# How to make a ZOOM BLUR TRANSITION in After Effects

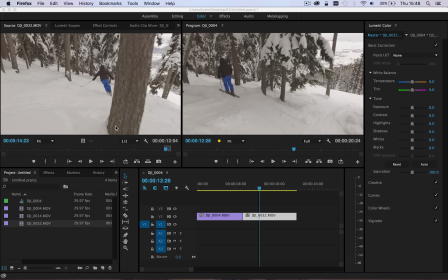So I thought I'd just do a quick tutorial on an effect that I've sort of been developing recently, which is sort of a zoom blur transition that you can use to go from one clip to another.
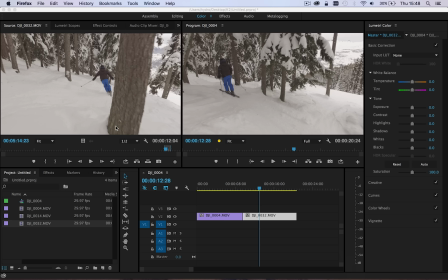Now, I made a video a while ago and quite a few comments were put on this video about how I achieved this actual kind of transition. So if we just start off by having a quick look at that video.
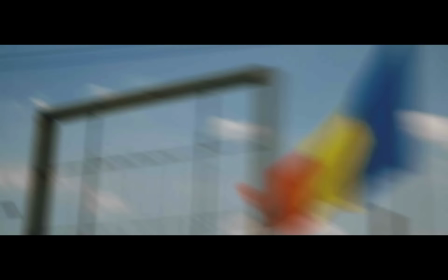So this is a video of mine that I made while I was traveling in Romania, and you're about to see the effect come up in a few of these shots here,
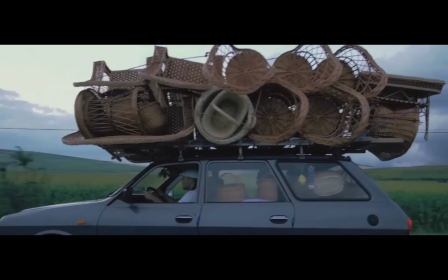and you'll see that the transition appears to zoom in to one clip and then zoom out
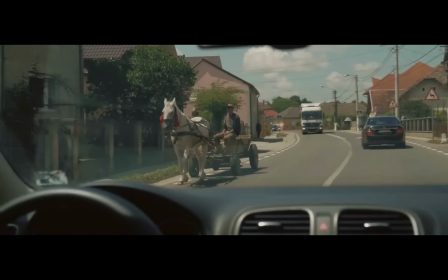of the other one.
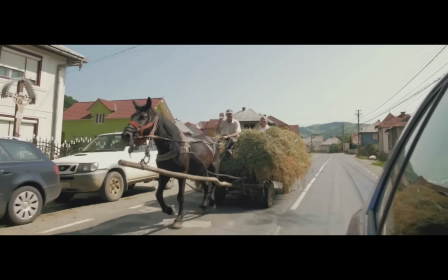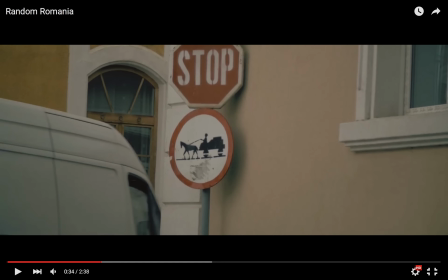So hopefully you get the idea of that.
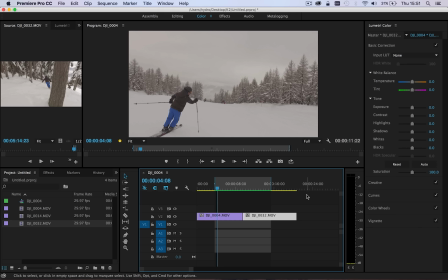So we'll just start off here in Adobe Premiere, and we've got two clips, and this is just a very basic example to get you started. We're actually using some skiing footage, and as you see here, we've got first clip here,
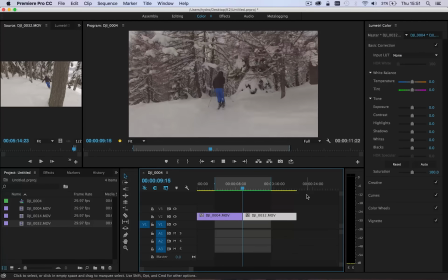which is skier heading into the woods, and then there's the cut, and then he's in the woods skiing.
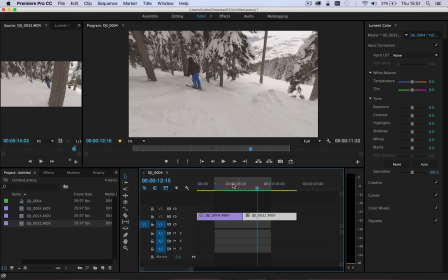Now, in itself, it's not the worst cut in the world. It sort of flows okay, but it's slightly jarring in the fact that we have him in frame in one shot,
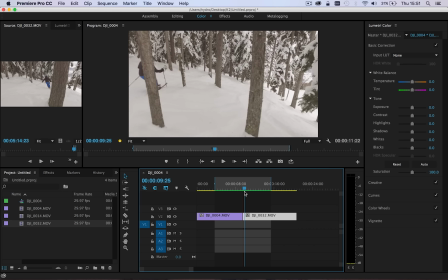and then the beginning of the next clip, he's just coming into frame. So there's a bit of a jump there.
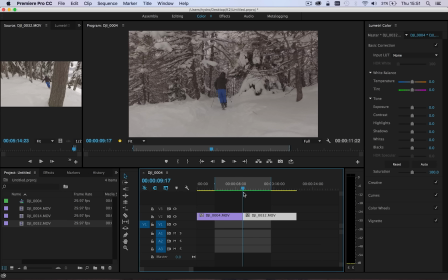It's a bit jarring. Obviously, with the speed that he's traveling, it kind of covers that up a little bit. But what we can actually do is use this sort of zoom blur transition to sort of mask that and actually give it more of a creative effect.
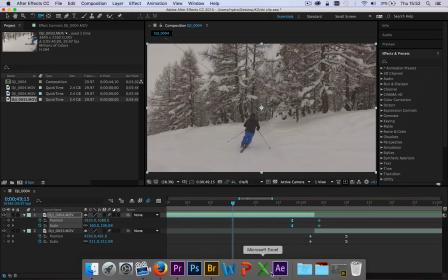So I typically do this through After Effects. So if we just jump into After Effects, and I've already got the clips queued up in here.
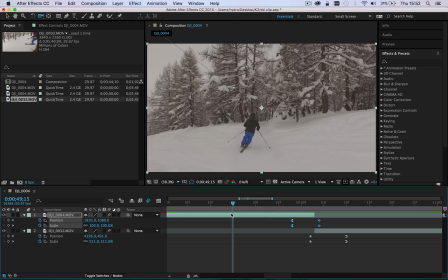So I'll start by doing is making sure that I have my edits in the right point.
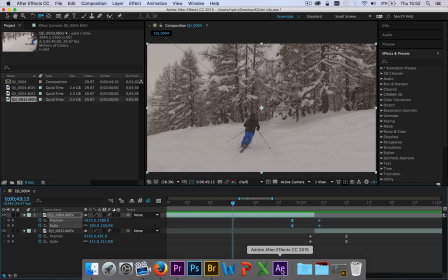So for example, if we just jump back quickly into Premiere,
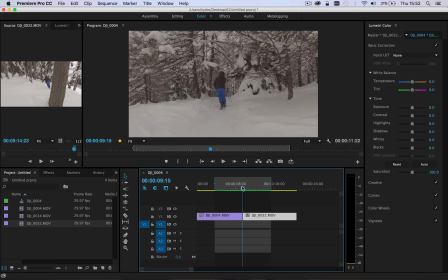the cut there was the last couple of frames of him just entering the woods, and then the first frame, he's already in the woods now,
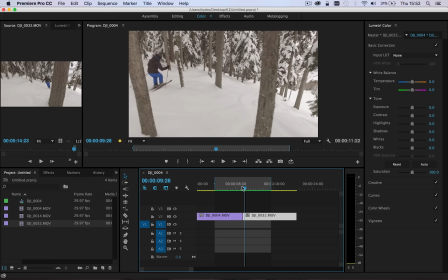but he's entering the frame from the left and then skiing into the middle of the frame like so. So I've got my cut exactly where I want it to be. So let's head back to After Effects.
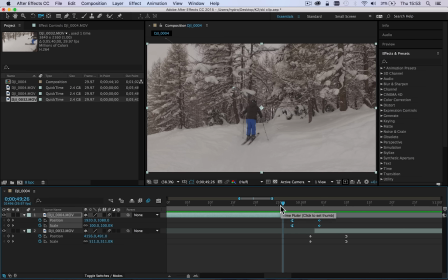And then what I'm gonna do is literally zoom in on the outgoing clip and then zoom out on the incoming clip. Now, that might just sound a little bit confusing. So I've gone ahead and I've already put in some keyframes. These are position and scale keyframes.
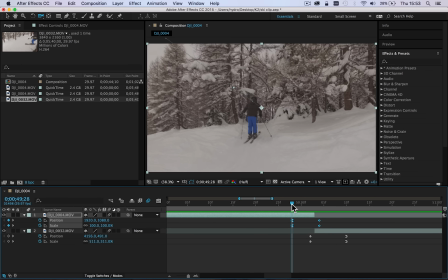And literally in the last few frames of the outgoing clip, I've put a keyframe just to mark that it's 100%, so nothing's happening at the moment. The position is the normal position of the frame. But then what you'll see is we start to zoom in quite heavily.
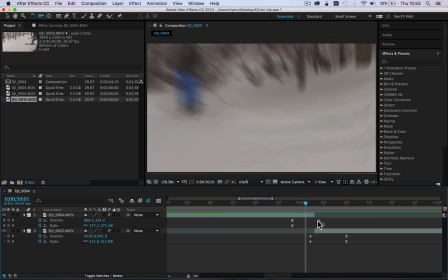Now let's just move these two keyframes.
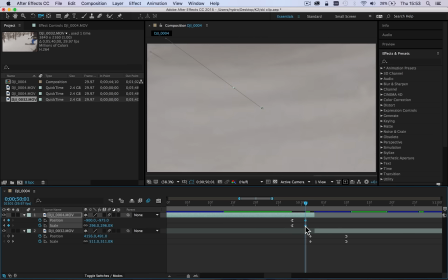So I have zoomed in from 100% up to almost 300%, and you'll see also
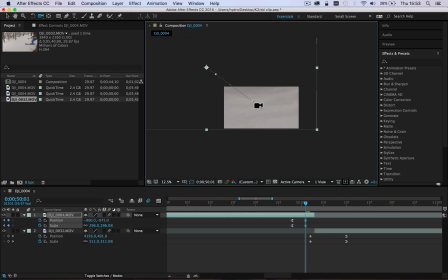that I've changed the position of the frame. So it zooms right down into the bottom right-hand corner of the frame. Now let's go over to, before we complete the transition, let's go over to the incoming clip.
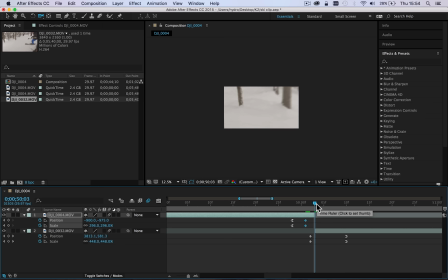Now the incoming clip does reverse. It starts really zoomed in and then will move, as you can see, so I move out to the normal size about 5 or 6 frames into the clip.
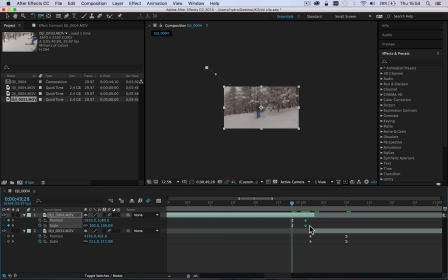So let's go back to the top clip. What I will do is we'll start that with normal, and then about 5 frames to the end of the clip, I will put some keyframes in, just as I've done here, and then I will go ahead and I will really zoom in, scale it up, and change the position to where I want it to be.
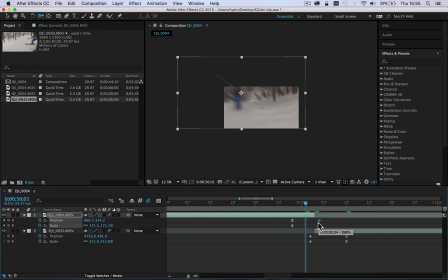I'll then move those keyframes just to a frame after the end of that clip. And that's so that the zoom has the appearance of carrying on through the end of the first clip and then beginning.
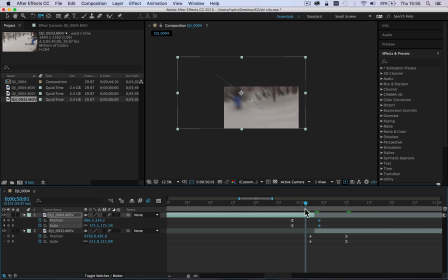So it's always a zooming motion. We go from zooming in to zooming out like so.